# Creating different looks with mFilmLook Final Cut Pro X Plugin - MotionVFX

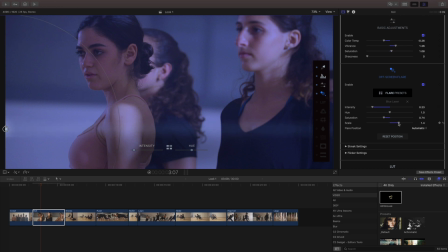And I'll pull down the intensity, and what I want to make sure I do is change this from automatic to manual, otherwise it will drift as it's animating through the clip.
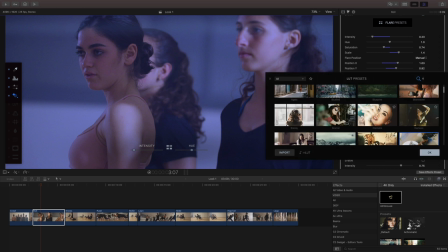While I feel like this is pretty cool, I'm going to go ahead and put a LUT on here too that is just going to brighten up some of the teals in the background.
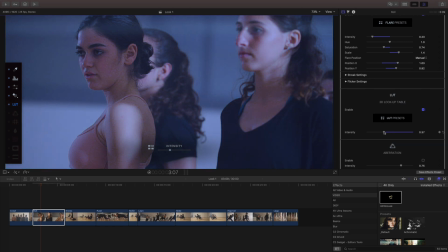And I'm just going to pull that back a little bit more and check out my before and after. Next, I'm going to add a little bit of aberration, and I actually really like the aberration effect. And I'm going to make this a bit softer through here. And then we'll go ahead and add just a little bit of barrel distortion as well.
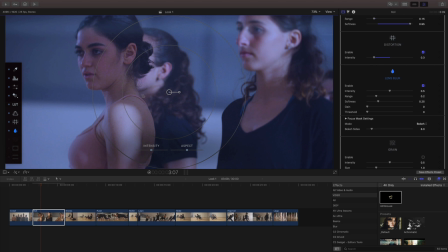I tend to use a lot of the lens blur effect, and the reason why I do that is it kind of lets me focus on a specific area without being a little heavy-handed.
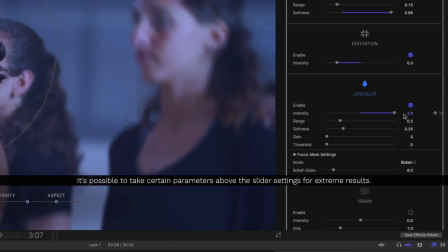I can go really far with this and we can blur out the entire background, but that doesn't look too natural.
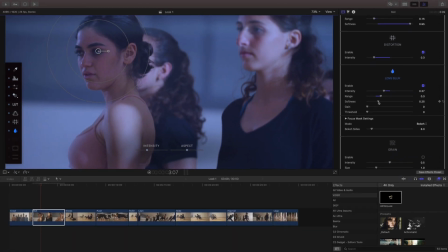And I just want to focus on our actress here and kind of soften things up. Now, I run into a situation when we go ahead and play this back.
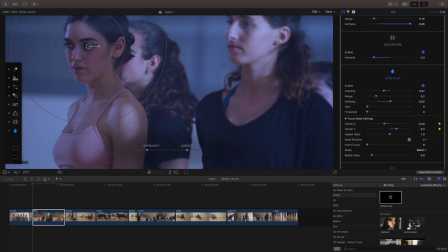I really want to keep this person in focus so I can animate my mask settings by creating keyframes, dragging this over,
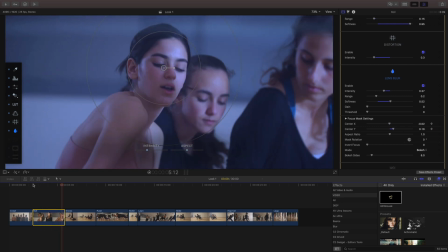and then playing this back, you'll see that now my mask follows it. Because I've made this one a bit darker, I want to add some grain to this. What I like about this grain is if I change the size, you can see what's happening and it makes it really natural looking,
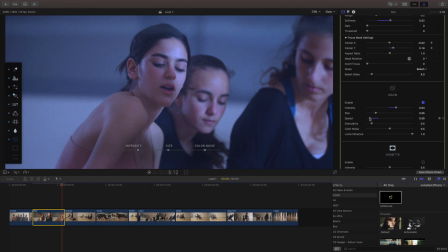but I will slow it down so it matches our footage a bit more. With our vignette, it's really easy to go way too far with this. Again, I like to be a bit more subtle with it and I'll tend to pull it back quite a bit.
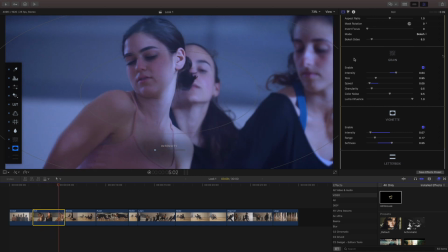I'm going to skip our letterbox for right now and just use this as our preset since we want to create something that's totally different. And I'll make this a cool dark one. Earlier I mentioned how important it is to kind of match your shot to shot.
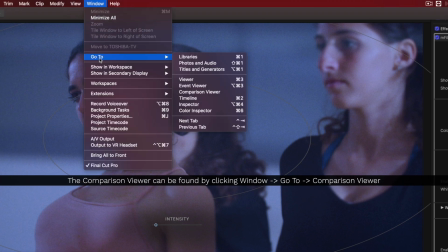Well, something that you may not be aware of is Final Cut has a comparison viewer.
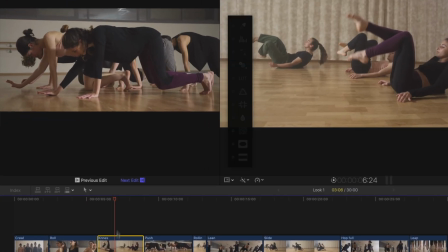What the comparison viewer does is it will show you the next or the previous edit, and you can also save frames.
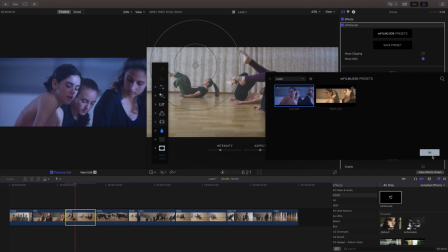And this is going to make it a lot easier to compare your different colors to back and forth.
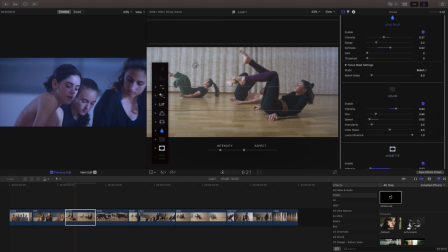So for example, here, I place the same effect on here, and I need to adjust where my blur is, and I'm going to continue to adjust this so you can see how important this can be trying to match these two shots visually without a comparison.
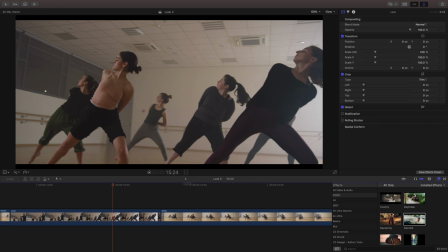In our third example, let's start with one of the presets that's included with mFilmLook and make some adjustments.
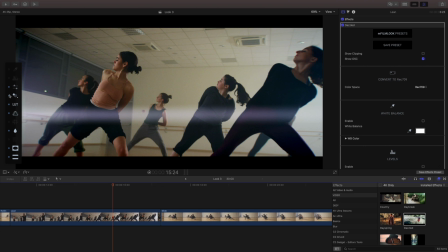So I'm going to turn off this flare right away, and I'm going to go into the levels, and I want to talk about this auto levels.
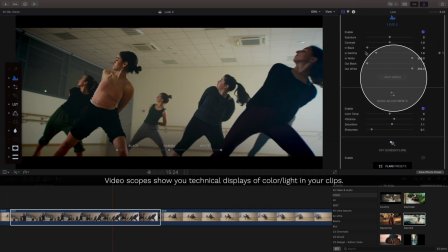If you've never used the scopes, turn on your scopes and click in the auto levels, you can see what happens. Is it wants to take it to the top and the bottom of our waveform. And this is a great way to kind of dial in to see how bright and how dark or how contrasted you can make something.
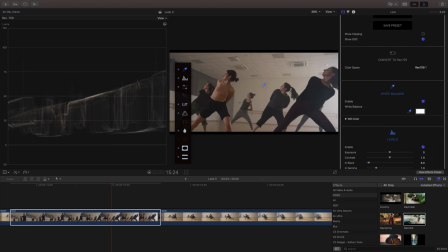Something to be aware of is if you use the white balance here, it will use the original values, which is why you'll see your scope change.
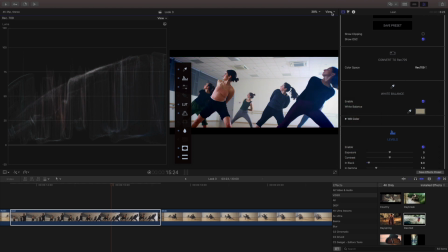And you can see those changes happen and close my scopes. In the first example, we created something very warm.
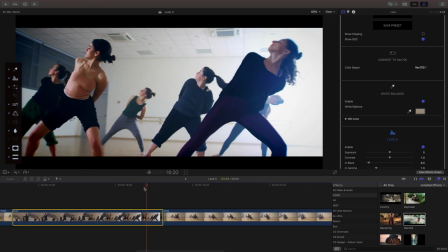In the second example, we created something very cool. And in this third example, I wanted to create something very vibrant. So what I'm trying to do is just balance things up to make everything pop as much as possible. Out of the different tools that I've personally used, I really like mFilmLook because of the way it's designed.
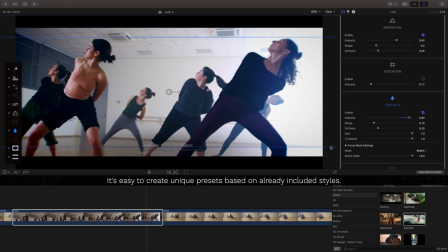All of these tools are set up in a way that you can just knock them out one at a time and use things if you need to use them, like this blur. I want to really set our characters in focus and adding a little bit of a grain.
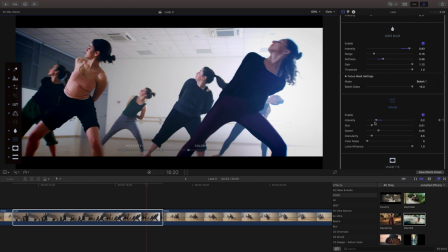That's a very natural progression of how I would be putting these effects together if they were in separate packages. Since we had started with a preset, there's already a vignette on there, and I like the way that that's set up. So I'm going to keep this and then save this as its own unique preset,
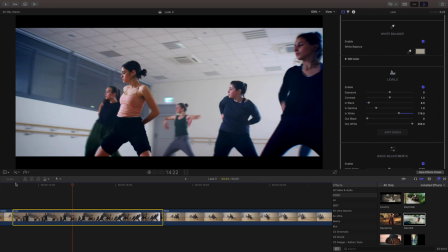even though we've kind of started with another preset to begin with.